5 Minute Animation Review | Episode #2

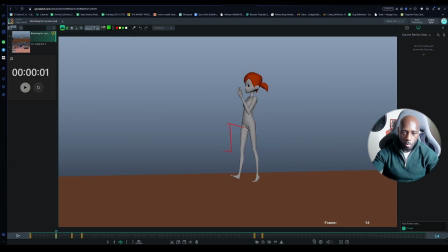And then this one can be down here like that. Yeah, it can be down here like that. And then what you're really doing is you're actually driving the foot into the ground here,
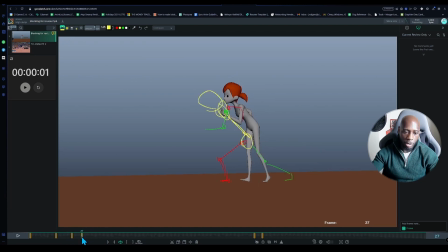and then you're allowing that to basically work as a spring step so that you can put all of your weight on this front foot here, and that is going to allow you to have the basically power to accelerate off and go into this really cool pose like that.
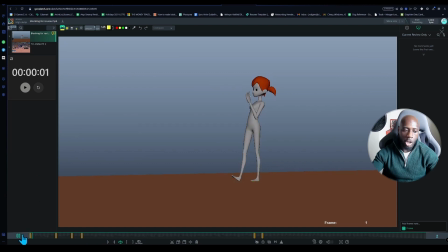And that's going to just make the animation feel a lot better, because you're going to start off with a nice slow contrast, and then you're going to spring into a very fast run. And then obviously, because it's in blocking, I'm not going to really comment on that. Then the main thing to focus on from there would be just basically the anticipation for the jump,
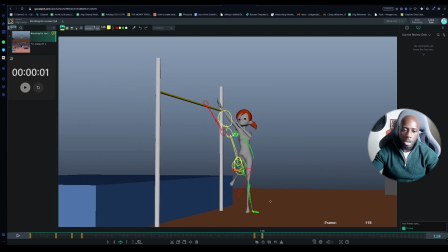really have her squash down and really have her spring up, creating a nice convincing line of action where she can throw herself over the top.
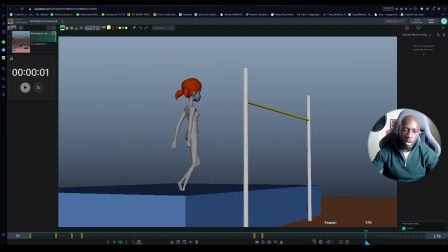And that's basically all I have for this 5 minute review. I could go into a lot more detail, but one, I would need more time, and two, you're only in blocking plus, so there's only so much information I can give you, because I could go into details such as making the hands feel nice.
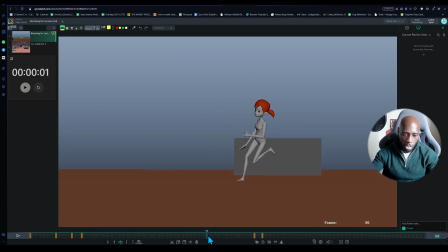I could go into details such as you have it at some point here, where is it? Here, where you've got like a broken ankle here.
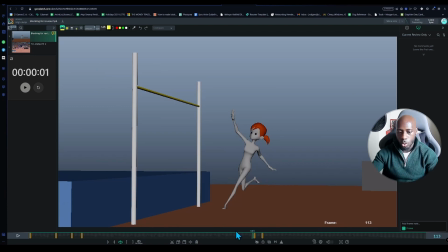Those are things that I'm not really going to pay so much attention to, only because you're only in blocking at the moment. One thing I will say though, just quickly, is that when you've got a pose like this as well, just make sure that your character's balanced as well, because right now, with the hips being over like this,
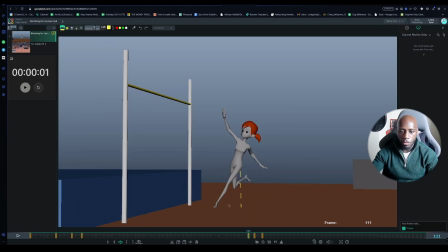you might have a hard time keeping the character balanced. You might probably want to have the foot be somewhere over here, and then more like that. I know that it doesn't create as much as an interesting silhouette, but it's going to keep your character balanced, and it's really going to help basically the shot overall, just the overall body mechanics of the shot. So yeah, I'd heavily advise that you check that out as well.
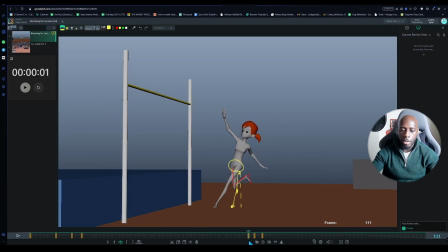Make sure that the character is always balanced throughout the entire animation, or there's enough momentum to justify the shift in weight.
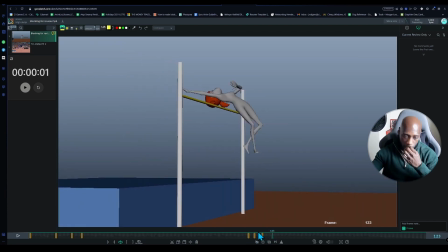So yeah, that's what I would say. And that's basically all I have for this 5-minute review.
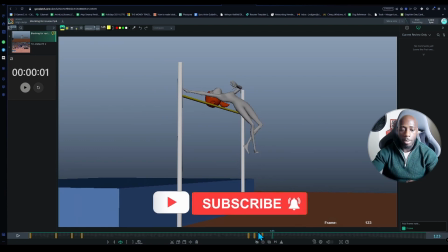So yeah, please remember to like, subscribe, and hit the notification bell to get more videos like this, because YouTube, the algorithm will recommend videos for you like this, and also it lets me know that these are the kind of videos that you're interested in, and therefore I can make more. But that's all I have for this 5-minute review. You've done a great animation, Nazar.
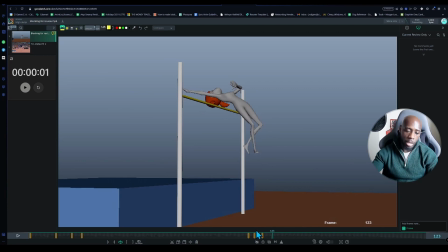Although it's in Blocking Plus, there's a lot to be taken from here. I just realized you have your reference here as well.
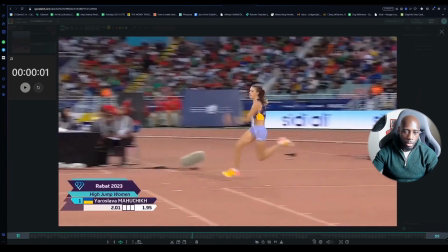So let's take a look. Okay, so I see that you've more or less copied the reference one for one, which is completely fine.
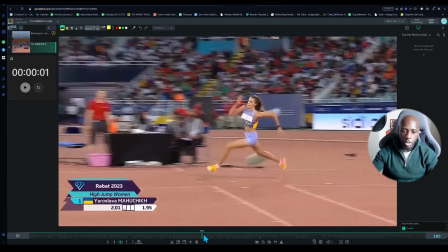But then one thing I want you to notice as well is that look at the power that you feel when she jumps.
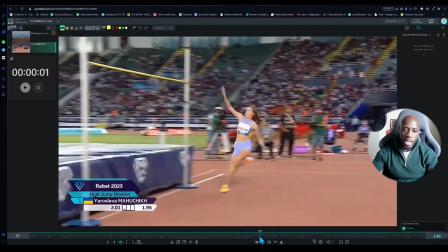Like, you can really feel the power. But notice that in her run, she doesn't bend down so far.
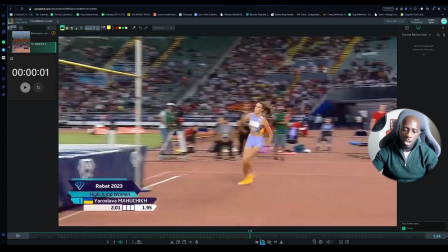But in animation, this is why we have the principle of exaggeration. So yeah, just go through, look at the major key poses, the major key actions, and look at how you can exaggerate them.
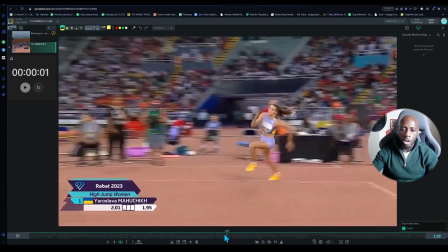And then obviously once you're later on in the animation, you want to start working on things like making sure that the arms are follow through and overlapping in a nice and organic way.
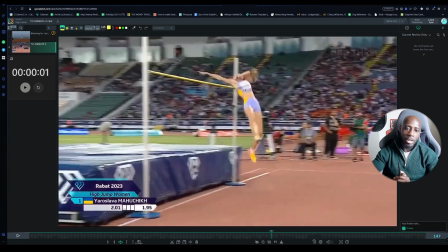But that's for another video. That's all I have for this one. It's been a pleasure, and yeah, send me your videos, guys. I can't wait to review some. And that wraps up another 5-minute review. I think Nazar, you produced a really cool animation. Even though it's in blocking stage, the potential for it is right there. And I hope that with my feedback, you can go on to produce an even greater animation than you would have otherwise. If you would like your animation reviewed, just like I've done for Nazar, then all you need to do is hit me up via DM on Twitter, or email me at info@advancedanimationacademy.com. Let me know your name, and let me know that you'd like it submitted for a 5-minute review, and then you can be featured on the next episode, or at least one of the episodes. So yeah, just send that my way, and yeah, I'll be happy to review it for you. And if you're an animator that is looking to improve their skills, I want you to know that I have online courses that are designed to help you do just that. I have courses that go from the very basics of animation to advanced creature animation as well. I also have an animation mentorship for those that want to level up their skills in a very particular way, or need a dedicated and tailored service. So with all that in mind, don't hesitate.